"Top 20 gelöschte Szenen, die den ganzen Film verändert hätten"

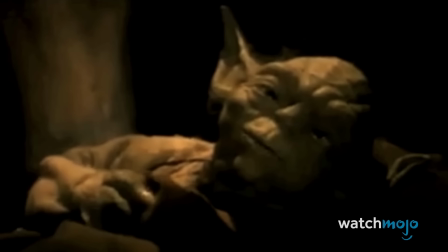Auch in Die Rückkehr der Jedi erklärte Yoda in einem Teil seines Monologs, dass er Obi-Wan angewiesen hatte,
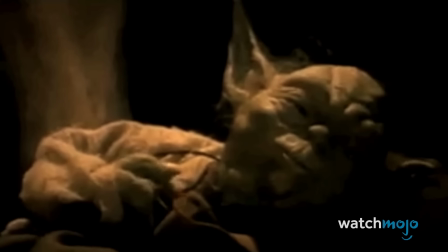Luke nicht die Wahrheit über seinen Vater zu sagen, was den grünen Jedi-Meister in einem anderen,
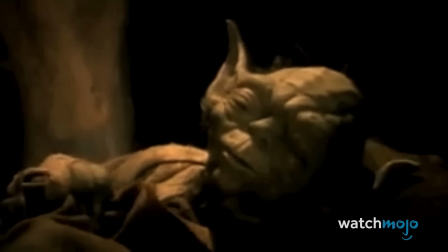manipulativeren Licht erscheinen ließ.
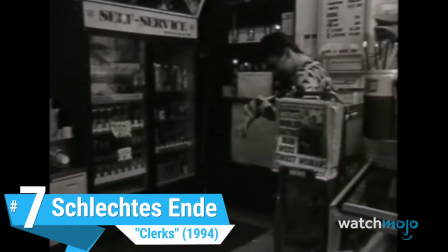Nummer 7 – Schlechtes Ende
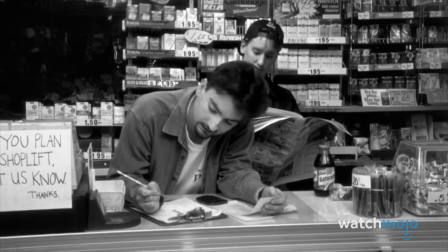Clerks erzählt die Geschichte von Dante und Randall und ihrem Leben in einem Tante-Emma-Laden, aber auch von ihrem Privatleben und ihren Beziehungen.
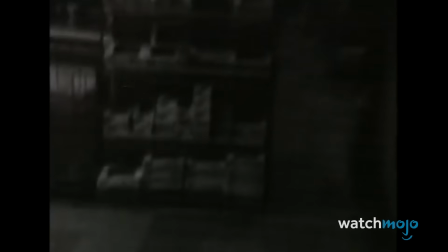Als Kevin Smith den Film zum ersten Mal drehte, wusste er nicht,
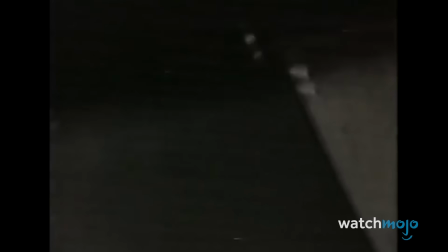wie er ihn enden lassen sollte und entschied sich ursprünglich für die niederschmetternde Wendung, dass Dante von einem Räuber erschossen wird.
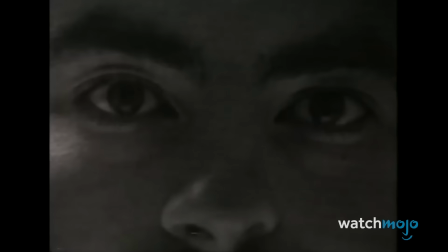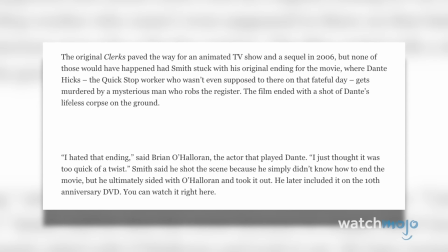Als die meisten Leute, darunter auch der Schauspieler, der Dante spielt, das Ende ablehnten,
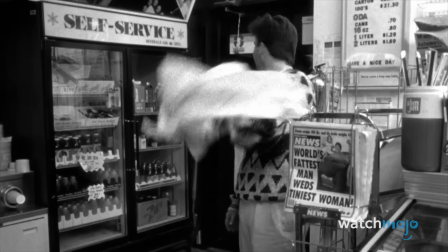nahm Smith den Rat eines Freundes an, den Film einfach mit der Schließung des Ladens zu beenden.
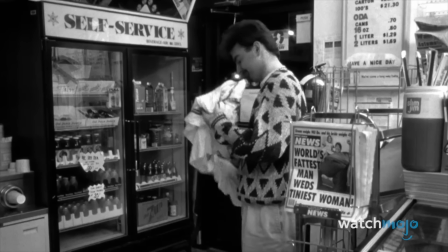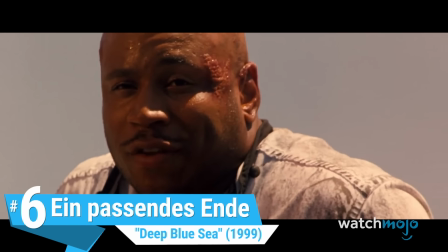Nummer 6 – Ein passendes Ende
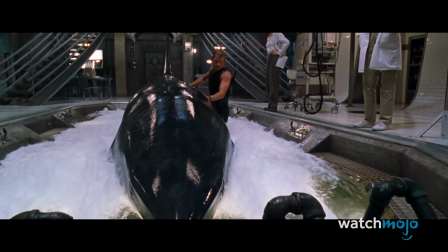Deep Blue Sea erzählt die uralte Geschichte von Haien, die hyperintelligent werden,
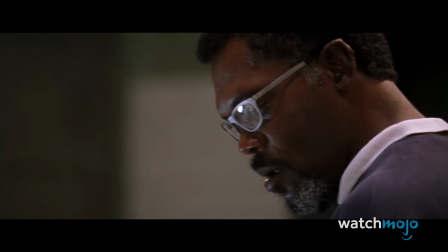nachdem Dr. Susan McAllister an ihnen gehirnverändernde Medikamente getestet hat, um ein Heilmittel für Alzheimer zu finden.
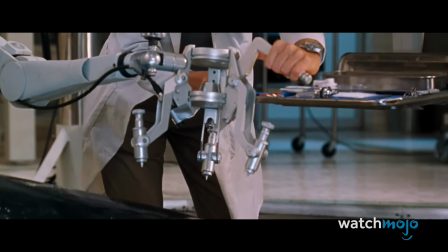Du weißt schon, die alte Leier. Den Testzuschauern wurde das ursprüngliche Ende gezeigt, in dem Susan den Tag rettet, indem sie den Hai tötet.
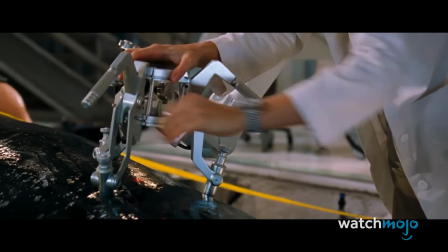Aber sie waren sich einig, dass sie dieses Ende hassen und verachten, dass die Frau, die für die Erschaffung der tödlichen Haie verantwortlich ist, ungeschoren davonkommt.
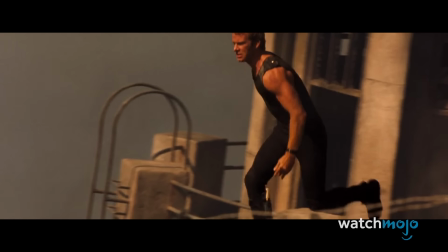Die Filmemacher nahmen sich die Kritik zu Herzen und entschieden sich, Susan in der Kinofassung zu töten.
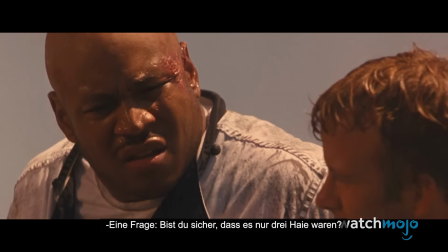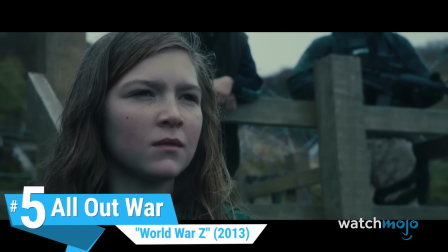Nr. 5 All-Out-War
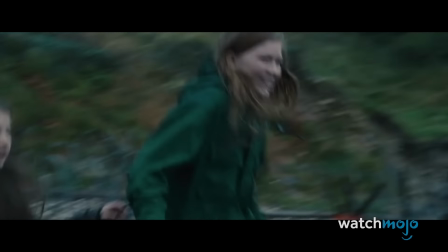World War Z endete überraschend intim.
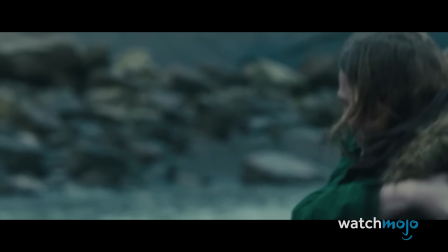Brad Pitt's Gary kam mit seiner Familie wieder zusammen, während ein Impfstoff entwickelt wurde, der im Krieg gegen die Zombies helfen soll.
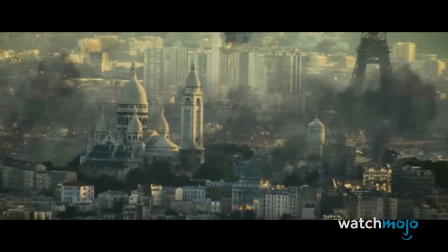Das ursprüngliche Ende sah jedoch ganz anders aus und beinhaltete eine große Schlacht auf dem Roten Platz.
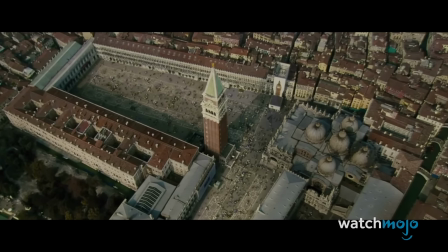Eine enorme Menge an Filmmaterial wurde gestrichen und der Prozess kostete das Studium Millionen,
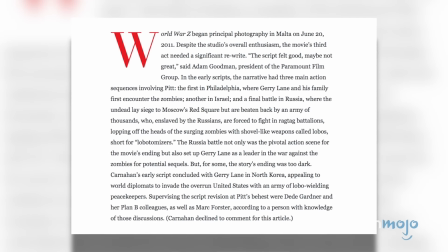aber Ersatzautor Gru Goddard erklärte, dass dies in dem Bestreben geschah, den Film besser zu machen.
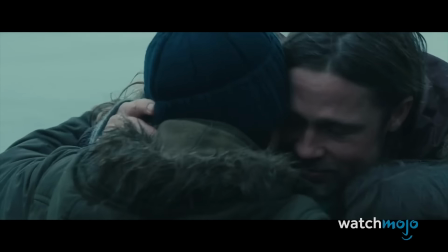Das ursprüngliche Ende sah vor, dass Piz-Figur Gary die Schlacht überlebte, aber feststellen musste, dass seine Frau sich prostituiert hatte, um die Familie zu ernähren.
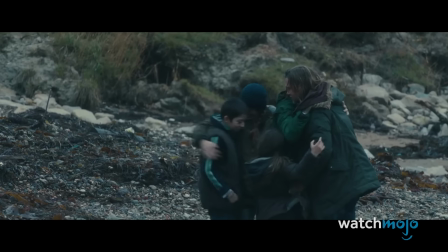Also ein ziemlicher Reinfall.
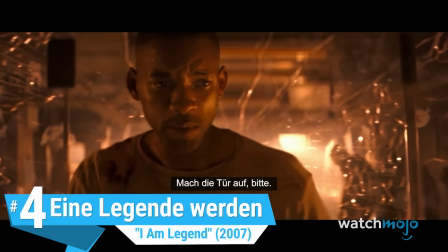Nummer 4 – Eine Legende werden Das Buch, auf dem I am Legend basiert,
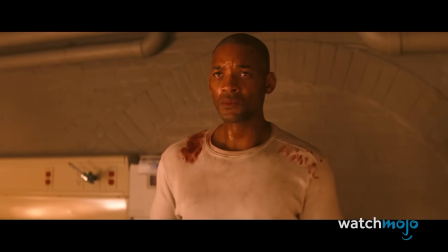erzählt die Geschichte eines Mannes, der sich tagsüber hinausschleicht, um Vampire zu jagen, bis er erkennt, dass er für die Vampire,
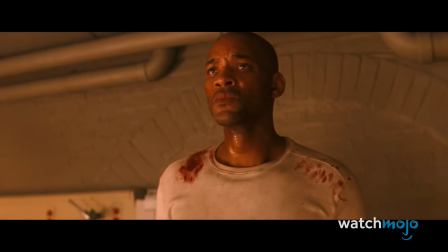die er stalkt und tötet, das Monster ist.
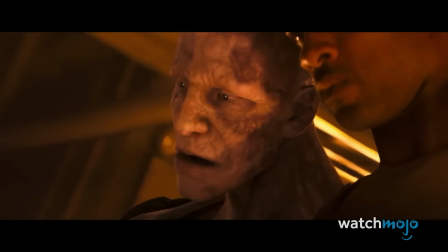Im Originalende der Verfilmung von 2007 erkennt Robert Neville, gespielt von Will Smith, dass er nur deshalb angegriffen wird,
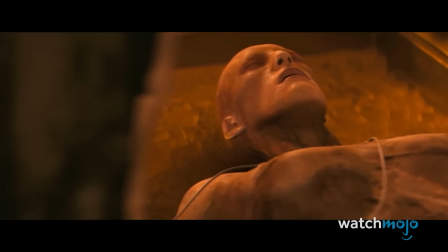weil die Kreaturen das weibliche Wesen, das er zu Testzwecken entführt hat, zurückhaben wollen und stellt bei der Rückgabe fest,
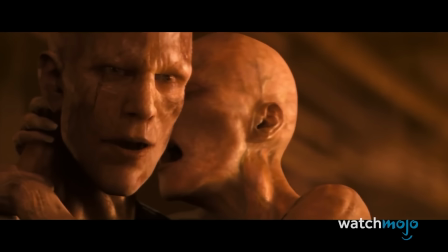dass er das wahre Monster ist.
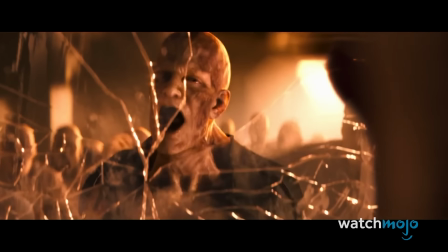Aber irgendjemand fand das so intellektuell, also würden der Kino-Version einfach alles in die Luft gejagt.
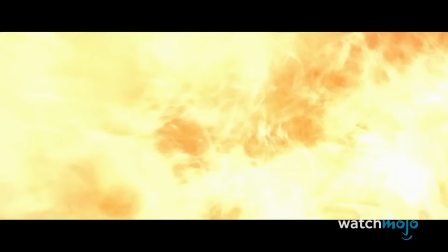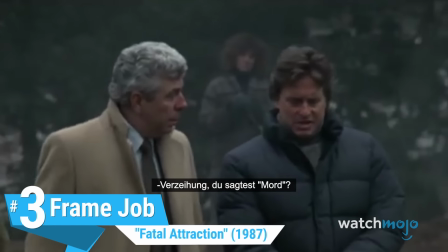Nummer 3 – Framejob Fatal Attraction ist ein Thriller über einen Mann,
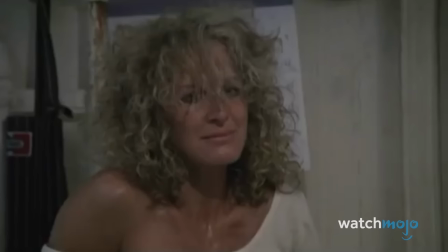der seine Frau betrügt, woraufhin seine geliebte Alex, gespielt von Glenn Close, zu einer obsessiven und gewalttätigen Stalkerin wird.
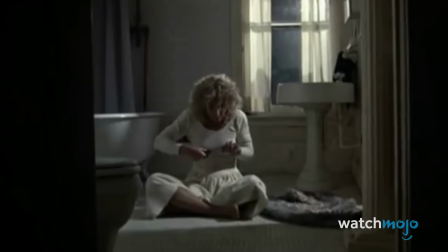Das ursprüngliche Ende sah vor, dass Alex Selbstmord begeht und Michael Douglas Dan Gallagher einen Mord anhängt,
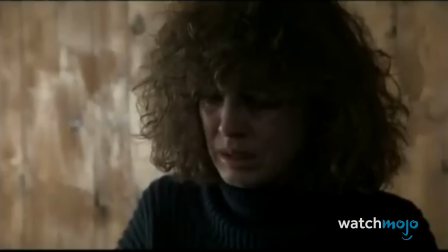was sie eher zu einer tragischen Figur als zu einem totalen Bösewicht macht.